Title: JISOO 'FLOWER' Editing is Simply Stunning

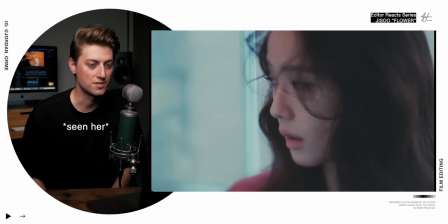Dude, we also haven't even heard her say any lyrics yet Oh, bro
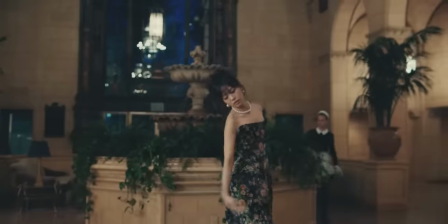Literally right when I say that it's the first time we see her mouth the lyrics All it's been is her just moving around sontering looking at the camera in a very
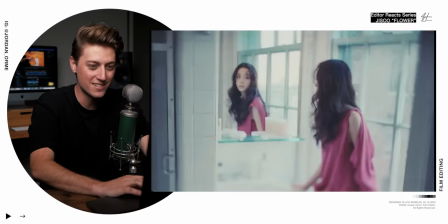Captivating way and this is the first time we get to see her like actually say stuff
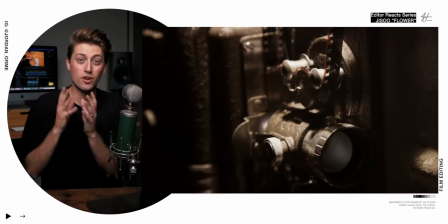that's crazy and did you also see that flash when you're cutting actual film that shot on actual
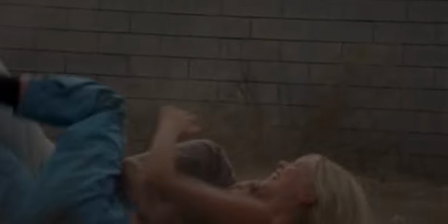celluloid a piece of plastic with chemicals on it when they stop filming one shot and start filming a new shot it actually creates a cut in the
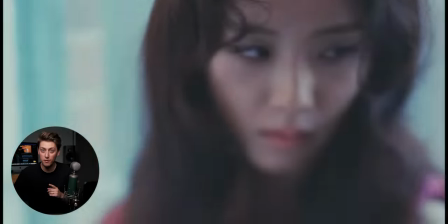reel and that's exactly what the cuts look like actually speeds up the footage for a second and increases the exposure and creates kind of a cool-looking
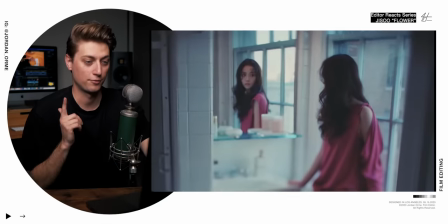transition right there and you saw how her head kind of turned really quick it's because the footage actually speeds up. And that's probably a cut that happened in camera that the editor didn't even make. That is so cool.
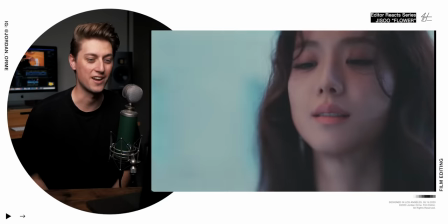One of the joys of editing actual film.
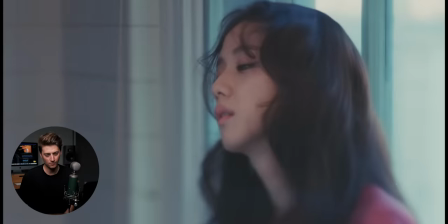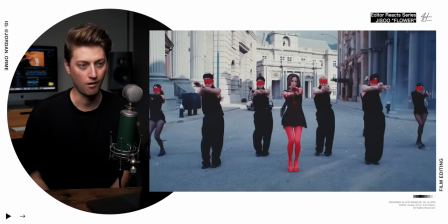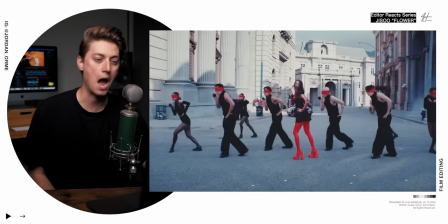Bro, the way that red pops is crazy.
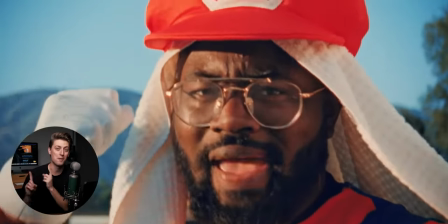Like I said, I'm a simp for film. And that's one advantage that film has is the color red looks fricking red.
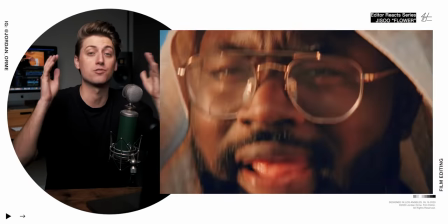It looks so red, it's reddiculous. Um, that was so bad.
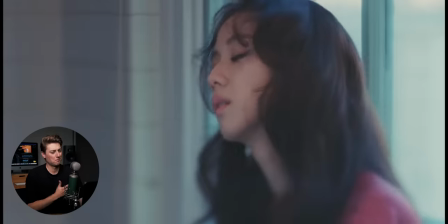Also, look at this. Number one, it's chapter two, same time. What does that mean?
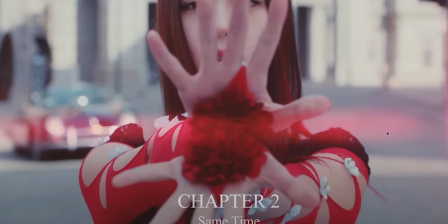I freaking don't know. We're going to figure it out. But also look at this lens flare. Lots of times lens flares happen in film.
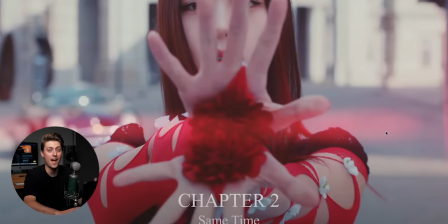I can't tell if this is in camera or if they added it in post, but it's like so perfect.
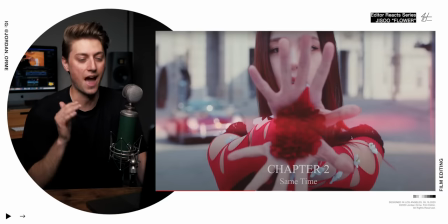It makes me think that they added it in post. Whereas the first time that you're seeing like a vibrant color and they actually have a lens flare to even look like the flower is shining, like it's making up for reflection into the lens.
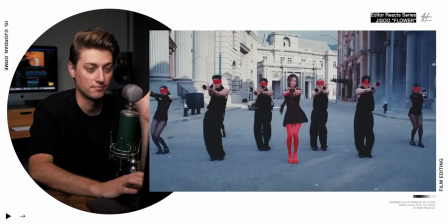That's like the coolest lens flare I've ever seen. It really supports the story.
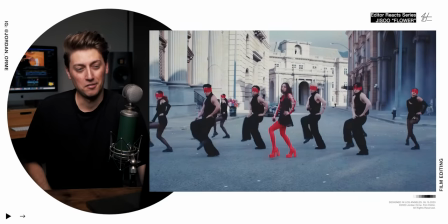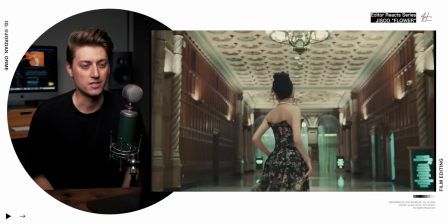This is unlike any K-pop video I've ever seen. This is amazing.
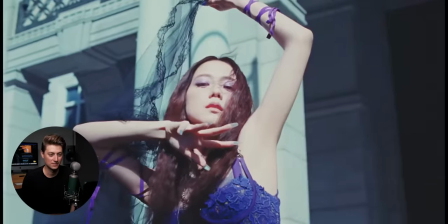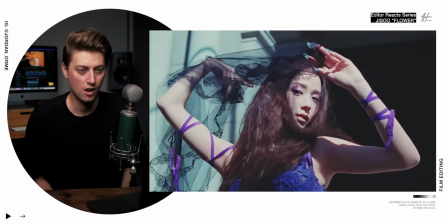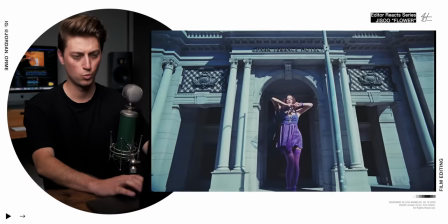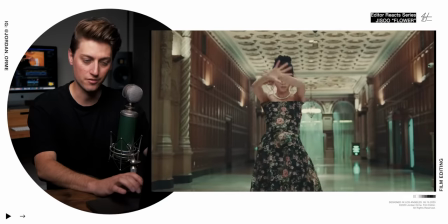Once the red is introduced, we have a new color that's introduced, this bright, crazy purple.
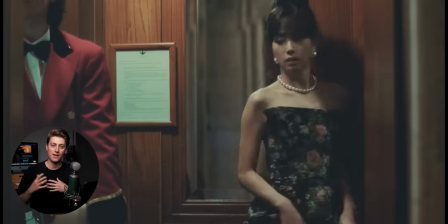So far in the song, Jisoo is referring to herself as a flower and how this relationship didn't last very long.
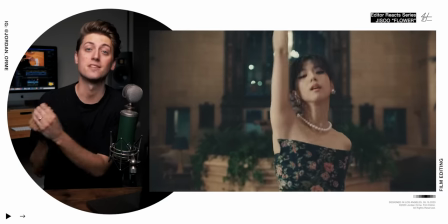It kind of wilted. She was blown away by the wind. She's so beautiful and something to be treasured, but this relationship didn't treasure her the way that she should have been.
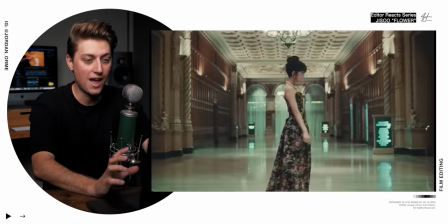And so she's portraying herself as this gorgeous flower right here with this red and with this purple. Oh, look, the purple, the purple performance. That's so hard to say.
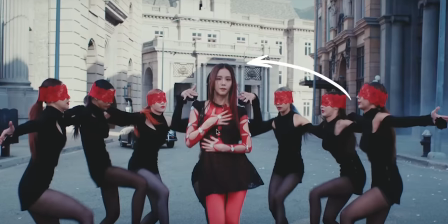Purple performance actually exists right in this background, which is funny that we can connect the two locations,
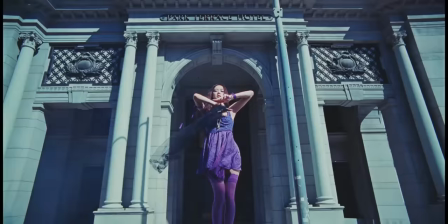this beautiful architecture with that red scene. It's like, oh, they just walked back there and and shot really quick.
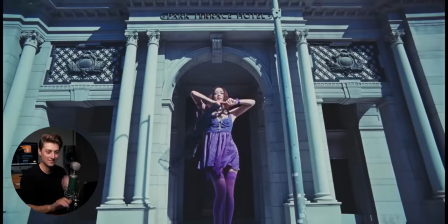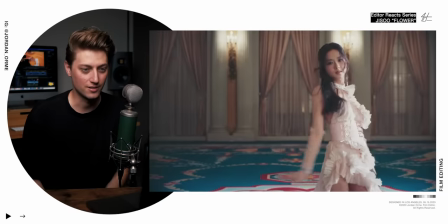So I can see how like even even right there bro she
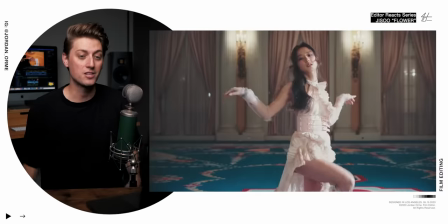said like a white pedal and we cut to a performance of her in white.
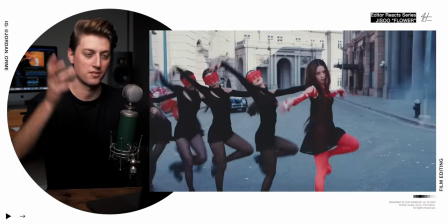It's almost like we're entering I feel like a dream world where all these performances are kind of like in her head as she's journaling and processing this breakup.
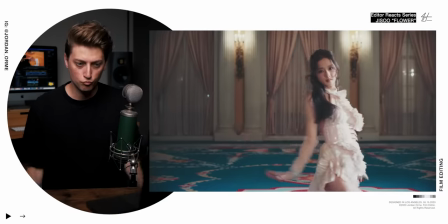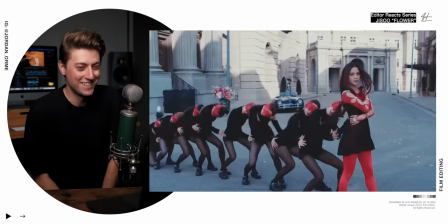Dude, yes.